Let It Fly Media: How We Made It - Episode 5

He was like, all right, bet. so we both ran like 200 yards just him and I running side by side down the route to get
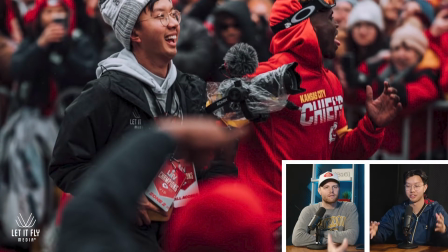11:24 to the next bus yep and it was like the most insane surreal moment ever because there's just fans screaming roaring around us yeah and it's just us two
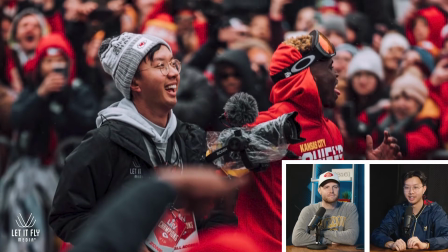11:32 empty street basically running straight and we've we get there he goes in and gets the Lombardi and I
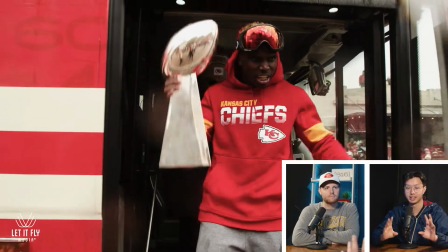11:38 know I have to be ready for him to come out with it and luckily he comes out perfect timing right when I turn my camera to the door.
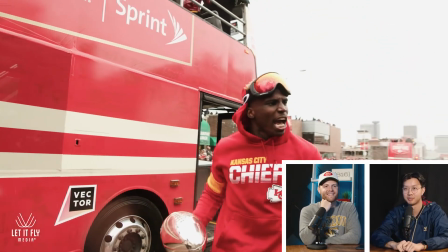11:45 He's hyped. And he's, he's just, you know, giving it all. Yeah. I, I, that's gotta be your favorite one.
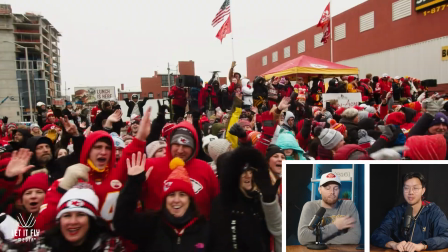11:52 I got, when I got lucky, actually, I was on two light and my favorite part of this was being able to involve some of the slowing down.
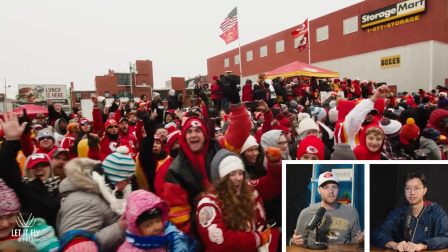11:59 I loved that we got the hype portions of this, but also being able to, you know,
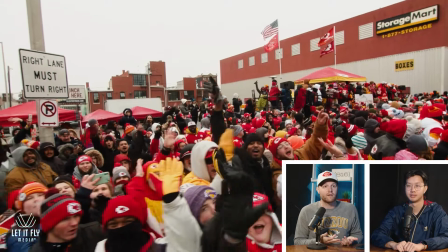12:04 express it's an emotional day for a lot of Chiefs fans who had never got to experience this.
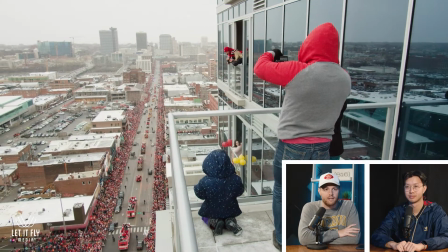12:08 And I got one on two light of a dad and two kids of his who were breaking the rules.
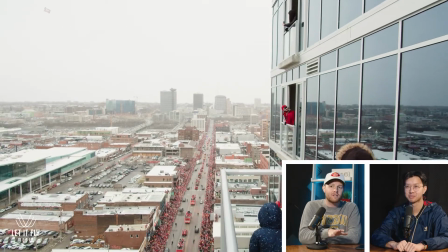12:13 They were not supposed to be there. And before I told them, Hey, just in case you guys know, I went ahead and hit record and got lucky on that.
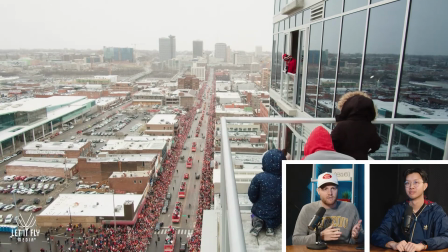12:19 So, you know, it's, it was, I think, combining all kinds of different things to make it work. One curious thing, you know, as far as how we shot this, it could have all been in a frame rate that was making it look like it was live, but a lot of this was actually slowed down. And for people who don't know, you know, what goes into deciding whether you're going to shoot slower or more fast motion? Yeah. So, So that is a very big decision before any shoot, whether to shoot slow motion or in 24 in real time.
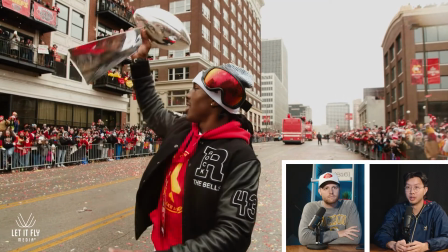12:48 Basically, we knew that this moment would be an iconic moment.
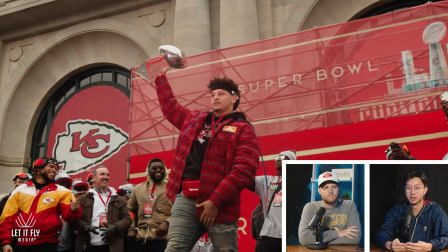12:53 And I really wanted to capture, you know, the excitement and the reaction in people's faces.
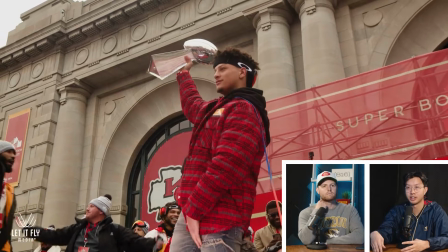12:58 And it's easier to notice those things when your stuff is slowed down.
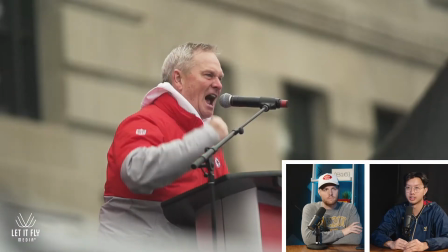13:02 So most of us shot in slow motion in order to just grab that kind of grand, majestic vibe of the day. And then worst case, if we needed something to be in real time, we could just speed it up. So it's sometimes better to shoot in slow motion so you have options, instead of just choosing to shoot in real time and just being stuck with that. What's the difference in your mind in shooting an event like this to show off the event or shooting to tell a story? We're obviously going for the latter. Yeah, obviously we're trying to tell the story and not just, you know, frame up the entire place and hit record.
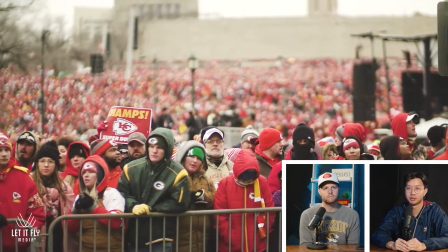13:47 And it's kind of a balance because you've got to show off what happens, but you also have to show off how it happened.
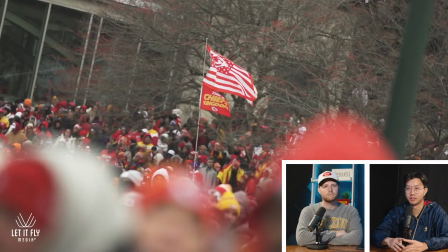13:56 And you've got to tell, you know, the stories of the fans, the players, the coaches, the trophy, the route.
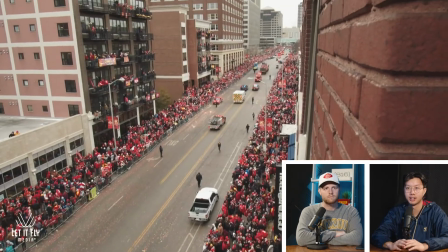14:04 Like there's all these different subjects that you want to capture.
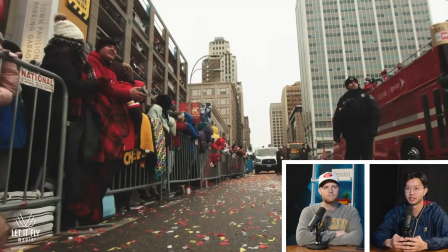14:09 and it's just all about finding a way to put it all together at the end. Yeah, we just decided, I think, sound-wise to limit it to just the speeches.
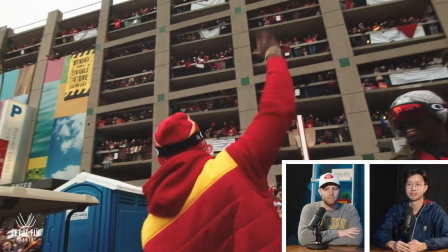14:17 We didn't want to have – we thought about having some fans maybe pipe in for a second and say something, but we felt like the fans' faces told more of the story for them.
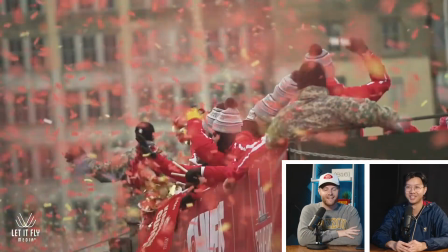14:26 And Travis Kelsey delivered. Thank God. That was amazing. And I love how Andy ended it with the one, two,
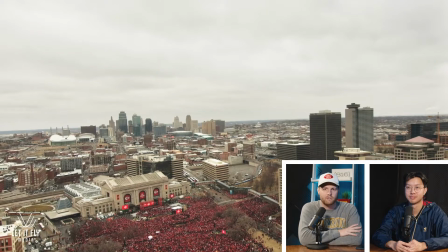14:33 three with the different shots coming in and Coach Reed fittingly closing it off. so any closing thoughts on just what you'll take from from making this video um i'm glad we had rain gear on because even though it didn't really rain yeah there was a lot of champagne and beer and other
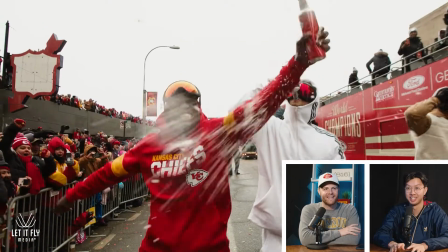14:53 liquids in the air we accidentally got that right which i did not plan for yeah so thank goodness that we thought it was gonna rain because if not my camera would have been screwed because i was drenched from that parade but you couldn't have hated that that was pretty fun yeah it was dope okay all right hey we'll take more parade shoots if anyone wants to have us on them billy thanks for your time yep